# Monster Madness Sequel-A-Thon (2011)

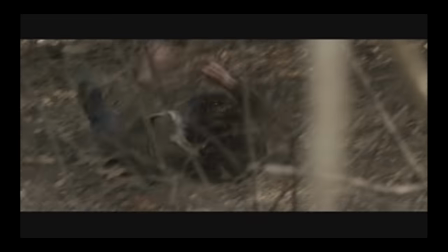11659s
He takes a blunt approach and murders his victims with over-the-top beatings that are far more graphic than they need to be.
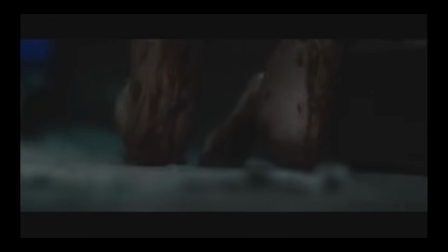11666s
It's a very angry and psychotic remake. It's so over-the-top, it actually becomes comedic.
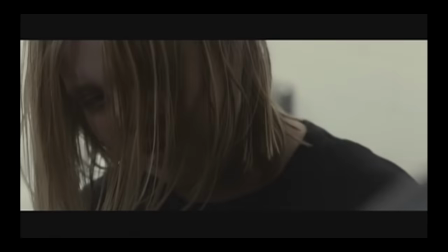11672s
The dialogue is just as obscene.
Think she'd suck my dick for a quarter and let me suck her tits?
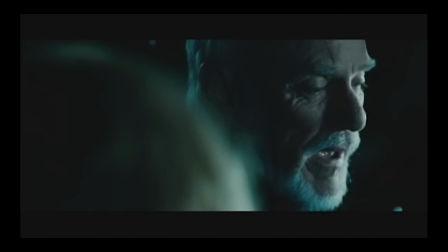11678s
If you think of it as a dark comedy, it works. Malcolm McDowell is very good as Dr. Loomis, and Brad Dourif is also good as the sheriff.
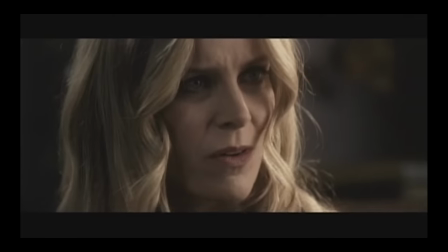11686s
A lot of the cast includes Rob Zombie regulars like his wife Sherry, William Forsythe, and Sid Haig.
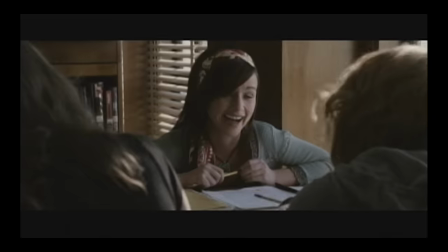11692s
It also has Danny Trejo and Danielle Harris, who played Jamie Lloyd in Halloween 4 and 5.
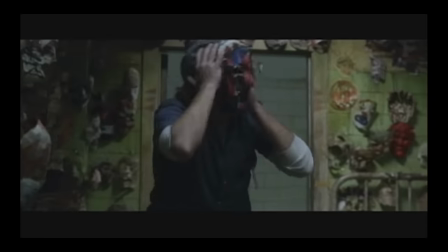11697s
Rob Zombie always seems to be very good at creating psychotic characters. Some of these nutcases are even more interesting than Michael Myers.
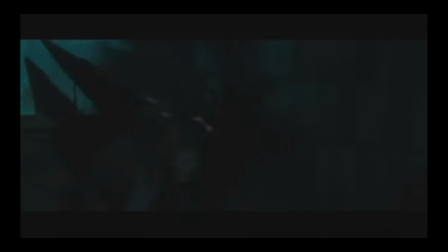11705s
The final chase scene is tense, riveting, and gritty. Even though the negative things I have to say seem to outweigh the positive, it's still worth seeing. I'm generally against horror remakes, but this one I prefer to another mediocre sequel. It has a major stylistic difference that makes it feel like a breath of fresh air.
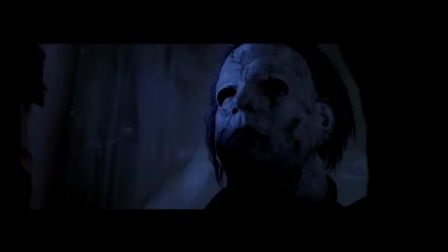11724s
It's very much like a modern grindhouse film. It feels like I'm watching trash.
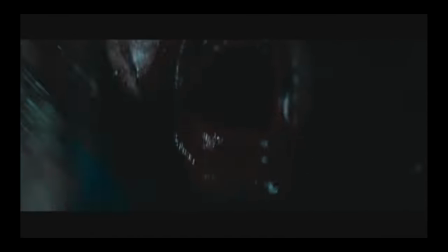11729s
Good old-fashioned, blood-soaked trash, and I think that's what Zombie had in mind. The sequel, Halloween 2, well, what a movie. I don't really know what to say about this one.
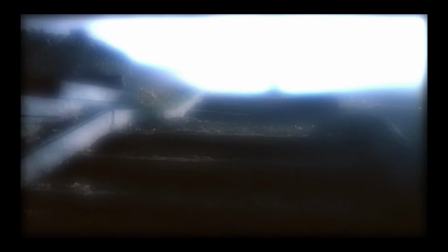11740s
I'm a bit more forgiving because it's not a remake anymore, it's a sequel. So it can be viewed as its own thing.
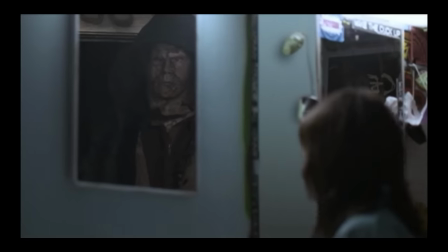11747s
It has to be viewed as its own thing, otherwise you'll hate it. You have to go into it with the mindset that you're watching garbage.
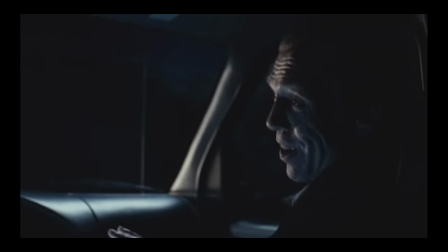11755s
Weird garbage with weird sick fucks talking about having sex with corpses.
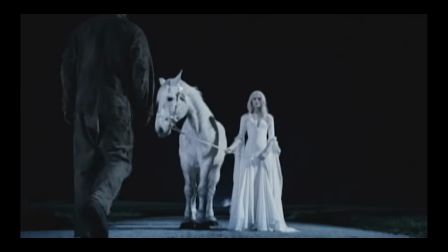11760s
Weird young Michael doppelganger, weird white horse subplot, weird dream scenes, Weird Al?
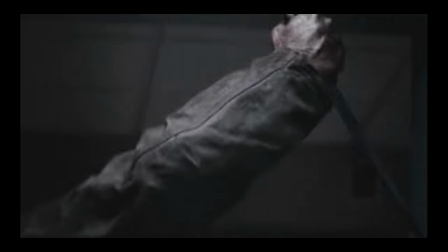11766s
That's right, Weird Al Yankovic. Watch this scene where Michael stabs the fucking crap out of the nurse.
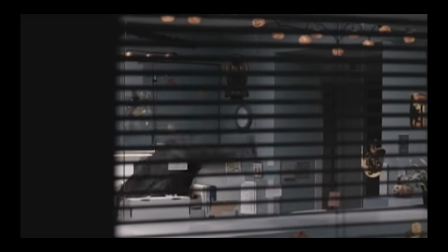11772s
I never thought the idea of Michael Myers killing someone would ever be so funny, but it's hilarious because it is so ridiculously over the top.
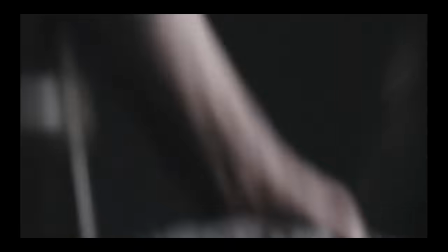11781s
How many times does he need to stab her? Then there's a long pause, and he stabs her one more time for good measure.
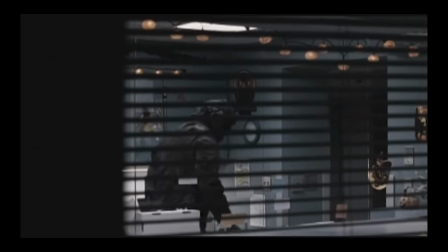11790s
The timing has to be intentionally funny.
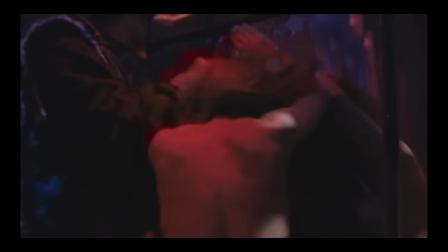11793s
Check out this scene where he smashes a naked stripper's face into a mirror again and again and again.
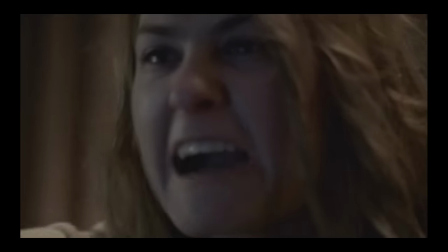11802s
Jeez. The characters go through major changes, which I think is a good idea to keep it fresh.
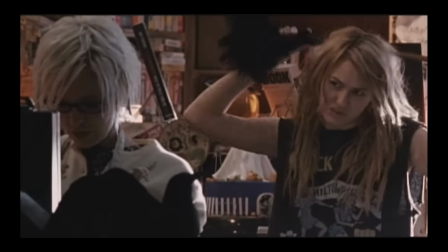11808s
Laurie is now traumatized and gets all punked out, no longer the happy-go-lucky chick from the first movie.
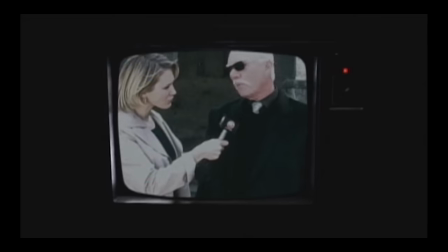11814s
Dr. Loomis is now a bitter man who's criticized in the press for exploiting Michael Myers in a book he wrote.
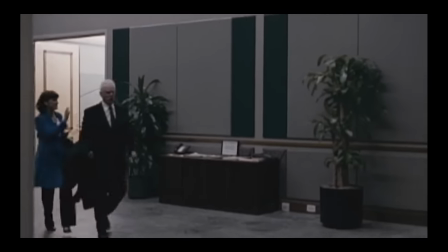11821s
It's very exaggerated, but Malcolm McDowell still manages to make it work.
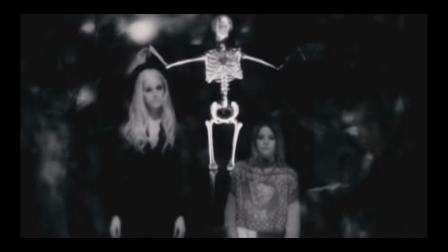11825s
Visually, it's a great film to look at. The dream scenes and the party scenes at least make it feel like it's Halloween.
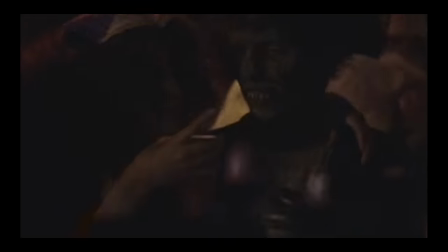11832s
The Halloween theme music is sorely missing. The last one overused it, but this one doesn't use it at all until the end credits.
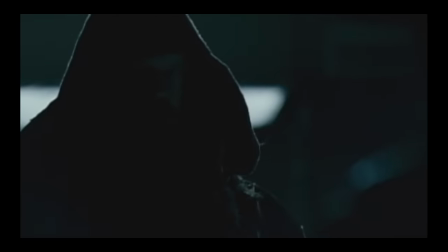11841s
Michael Myers spends a lot of time walking around unmasked and has taken the appearance of a hobo.
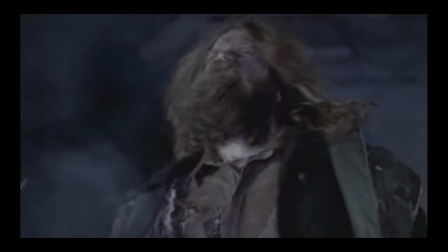11846s
In the last scene, his face is shown illuminated and in close-up. He's played by Tyler Mane but looks mysteriously like Rob Zombie.
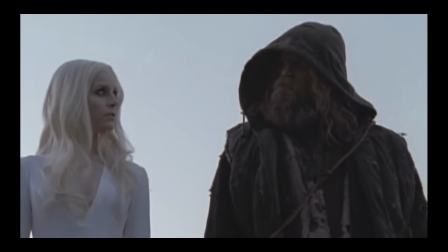11854s
And believe it or not, he actually speaks.
Die!
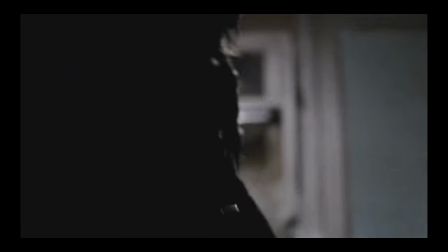11859s
Die? After all the years of Michael Myers never speaking, the first thing he says is die?
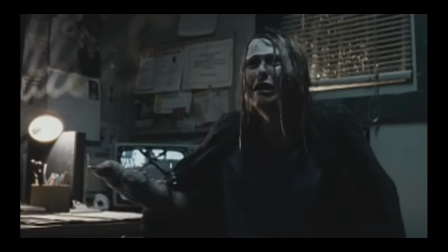11865s
For a guy who goes around killing people, it seems a little redundant. What's really strange is that I don't remember this part when I saw it in the theater.
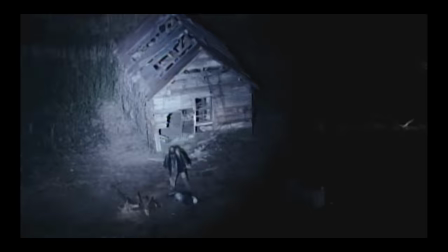11874s
It seems they changed the ending for the DVD, at least the one I have.
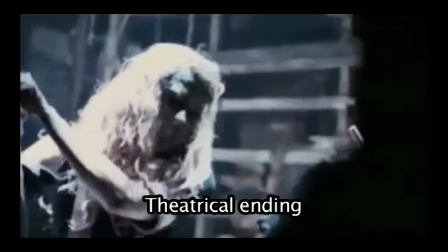11877s
In the version I remember seeing in the theater, Laurie stabs Michael with a knife and that's how he dies.
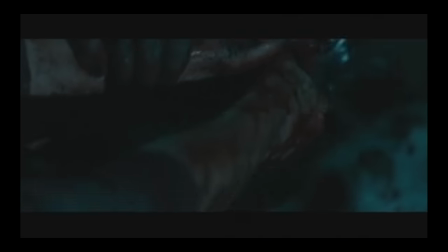11883s
It didn't make any sense because at the end of the last movie he was shot point blank in the face,
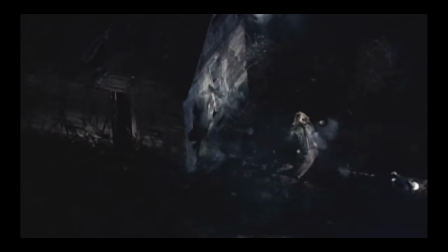11889s
so if he can survive being shot, how can he be killed by being stabbed?
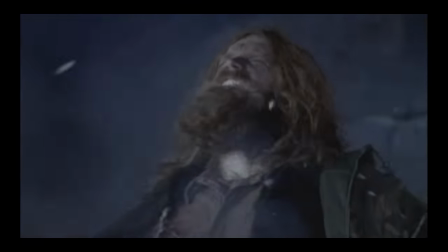11893s
In the DVD version, he's gunned down by police officers. It still doesn't make sense because he's been shot several times before, but at least it's better than the theatrical ending.